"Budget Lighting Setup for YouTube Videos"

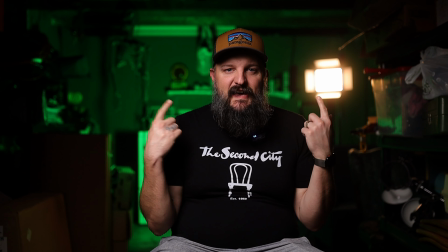0:00 Hey, what's up guys? So I had a few people reach out and ask me to kind of break down the lighting setup I have here in the garage.
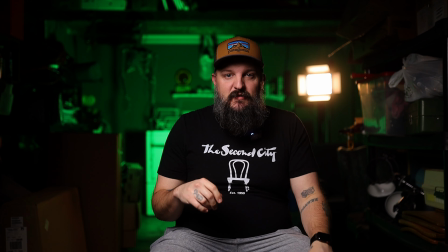0:05 So that's what we're going to be talking about in the video.
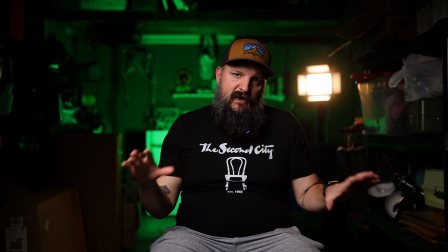0:07 I'll also kind of go into a little bit of like what I'm thinking whenever I take a space up that I've never shot in before and go about like lighting it.
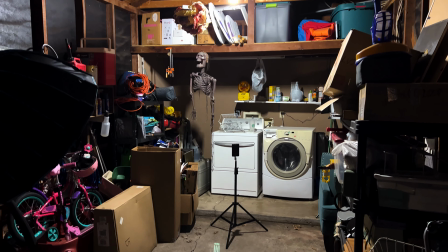0:16 Okay, so starting with like just the garage as it sits, like first when you're lighting something, figuring out like where you want to shoot towards, right?
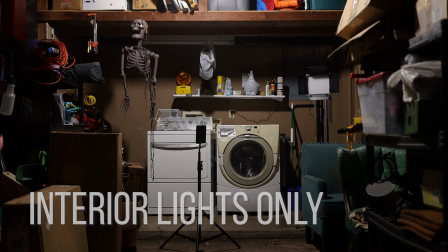0:23 What the background is going to be. And I knew I wanted my wash and dry. I wanted all this junk purposefully, like everything to be as junky as possible.
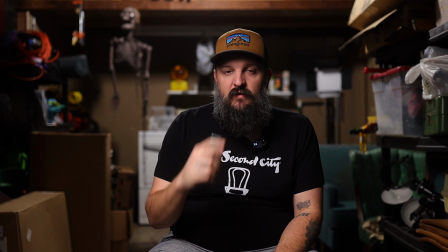0:30 And then I like to kind of start with the interior lights on. In most cases, we like to kill the interior lights, but essentially this is what the shot looks like.
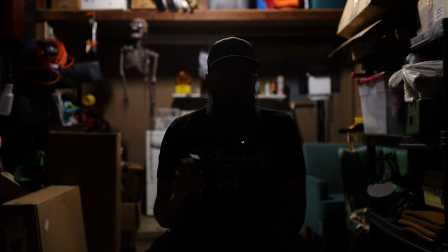0:36 I mean, essentially because actually I have a key light on. So if I turn that off, this is literally 100% the way of the garage.
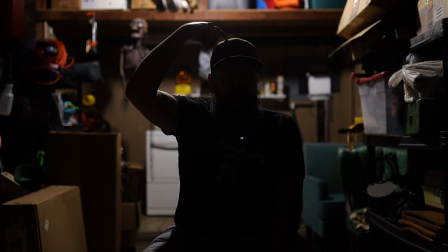0:42 And I like to look at the shot first, kind of determine what's going on. There's a neat little hair light. Obviously the background is well lit.
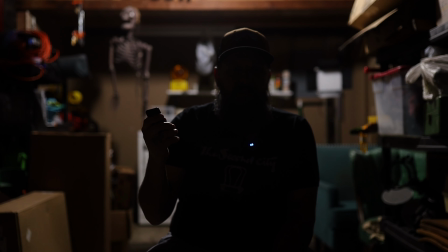0:48 You can see the skeleton and stuff like that. That's cool. But first and foremost, we need to bring in a key light so that you can see me.
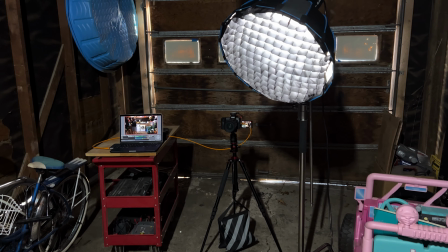0:54 So since I'm sitting in the center, I like to put my camera in the center and I like to put my key light just off to the side a little bit.
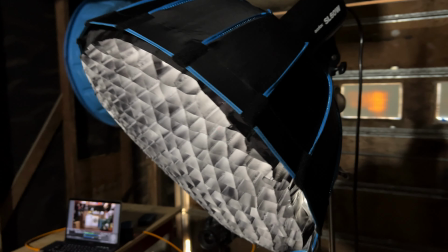1:00 And the key light that I'm using is a Godox SL60 with the softbox and the grid. And I'll talk a little bit more about the grid in a second.
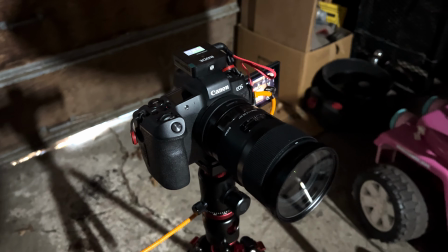1:06 The camera that I'm using is a Canon EOS R with a Sigma 3514.
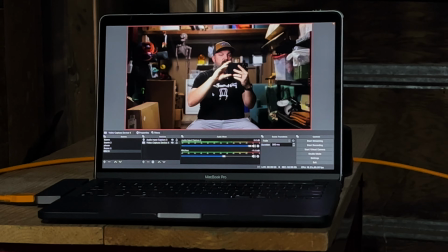1:12 And then also setup wise, I like to have this monitor over there so that I can see what I look like.
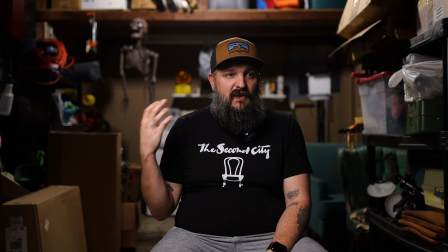1:17 Okay, so honestly, this looks pretty good. I think a lot of people would probably be really happy with this shot.
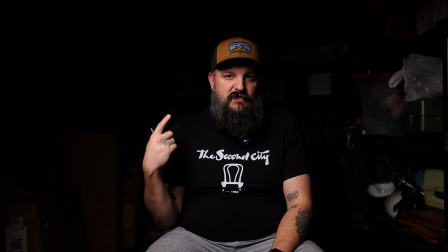1:22 So I like things a little bit more moody. So typically I kill interior lights or house lights. And just to go ahead and show you, I'll kill the key light.
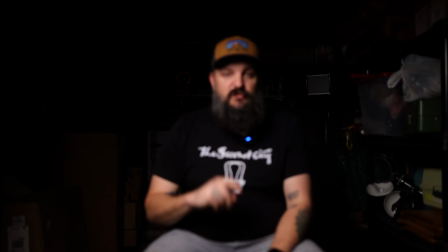1:27 You can see it's like completely dark in here right now. Just with the key light on, it pretty much is only lighting me.
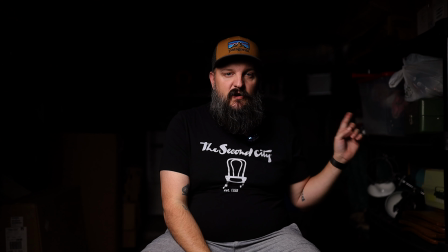1:33 There's a little bit of spillover over here, obviously.
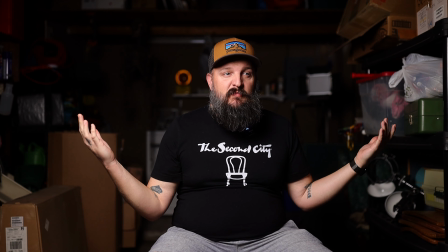1:35 So as you can see, without the grid, it's a lot more light spilling onto the background, which honestly, this is a pretty cool setup too.
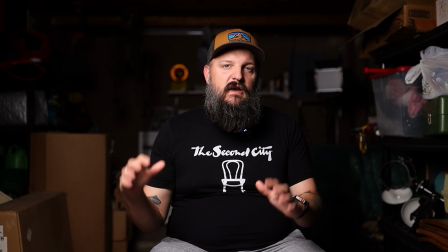1:42 This is kind of why I like to build it out one light at a time and test things, because you might like this.
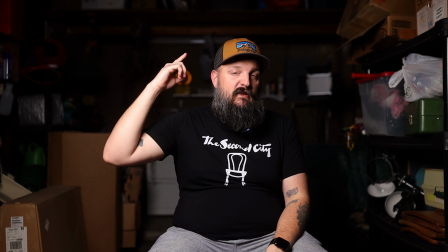1:48 You may want to go with this. You may want to go with this with the interior light on. There's so many different combinations, right?
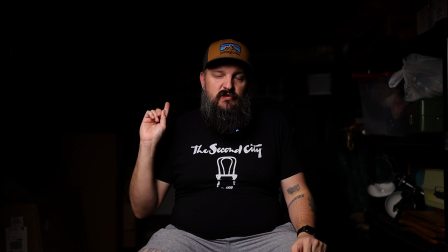1:53 Okay, so back with the grid on. I like it this way because I want to add additional lights in the background and I want to be able to control the lighting on the background completely.
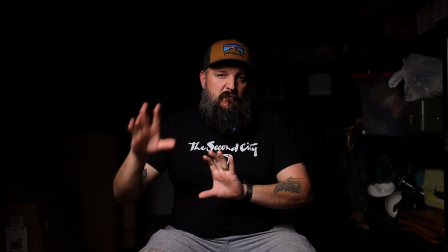2:01 So cutting down as much as possible on the spillover. And if I really wanted to, I could like position the light and actually get it off of here too, but this is fine for now.
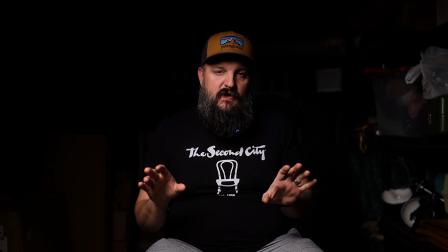2:09 It's not really going to bug me that much. Okay, so this looks kind of cool for a different reason, but it's not quite like polished yet.
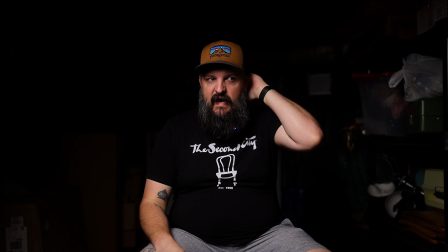2:14 And part of the reason is because if you notice, it's really like almost my hand disappears in the blackness and you can't tell
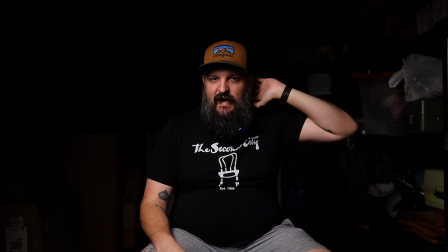2:20 like where the background starts and where you know what I mean? So that's where the backlight comes in here.
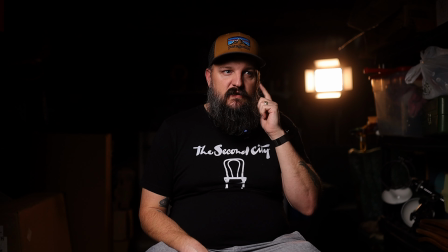2:26 The kicker, the hair light, it's sometimes called. If you can see, there's a little bit shining on the side of my face here, and that highlight, probably some on my shoulder,
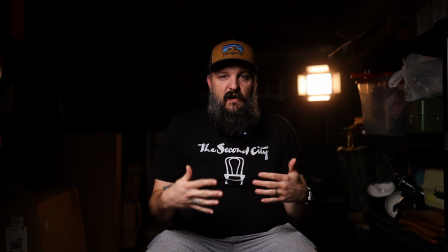2:33 yep, that kind of helps pull me off the background and just adds a little bit of depth to the shot.
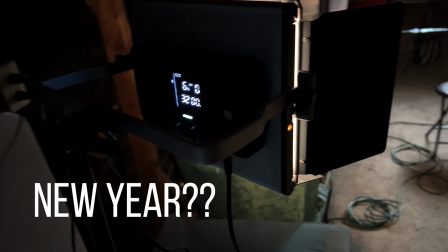2:37 For the kicker light, I'm using a newer, I don't remember how to say it, 660.
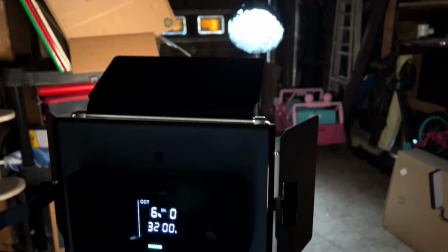2:43 It's on like 6% and 3200 Kelvin. I like to position it almost like diagonally from the key light.
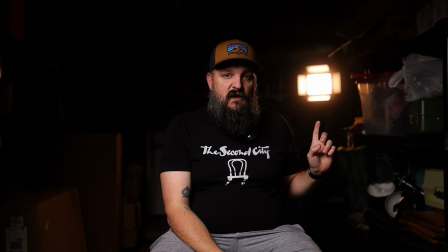2:50 So that way they kind of like complement each other. And in this case, also, it is acting as a practical light because it is seen in the shot. It kind of provides some like color and just something interesting to look at. But like over here, this is just a little too dark.
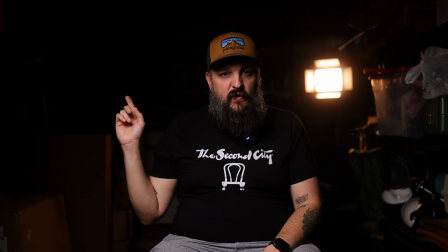3:05 Like, so that's where the background light comes in.
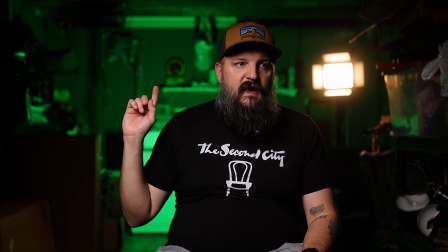3:07 For the background light, I'm using the Invisi G2, and like having the background light, as you can see, just kind of like adds something more interesting to the shot.
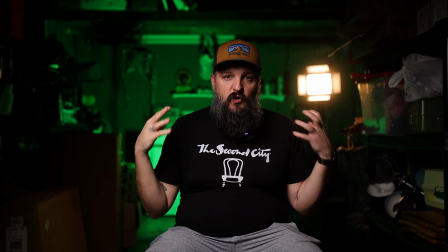3:16 I went with green for the breakdown video just to kind of give more pizzazz to it, but it's a little bright.
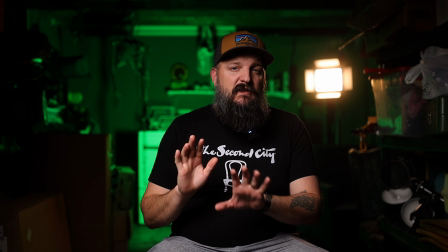3:22 Honestly, I don't want the background to take too much focus.
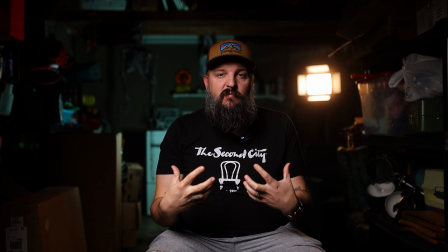3:25 So something more like that is a little more subtle and also kind of helps me stand out a little bit more so that you're not so focused on the background, you're more looking at me.
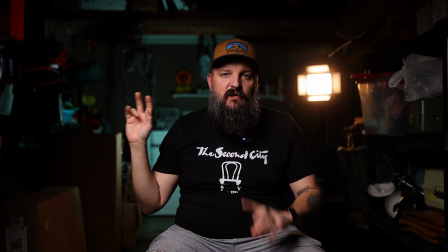3:32 And I still chose like kind of a greenish color to simulate like a fluorescent light would look or whatever.
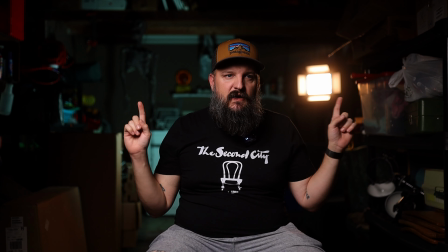3:38 That way there's still some interest there and there's some complementary colors going on with the orange and blue.
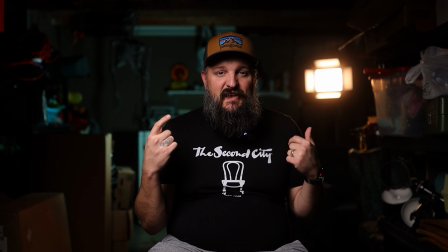3:45 So probably one of the best parts about this lighting setup is that all of these lights are like totally budget friendly.
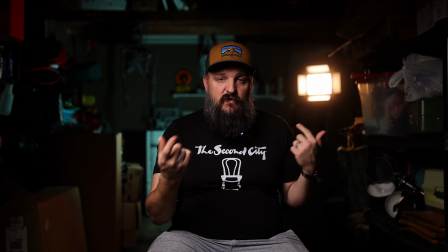3:51 And even though I have nicer lights in some cases, I still will reach for these for setups like this because they're just so cheap and easy to use.
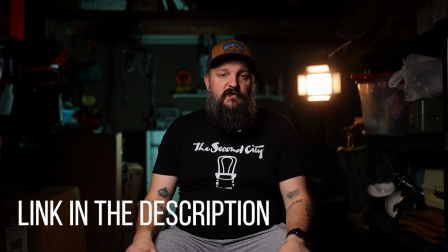3:59 I will post links down in the description so you can go check them out. And yeah, let me know if there's anything else you'd like me to go deeper on. I'm happy to like make more videos like this.
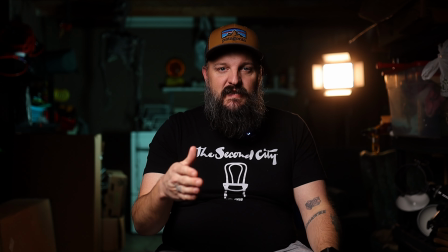4:07 Also go follow me on TikTok if you're on TikTok.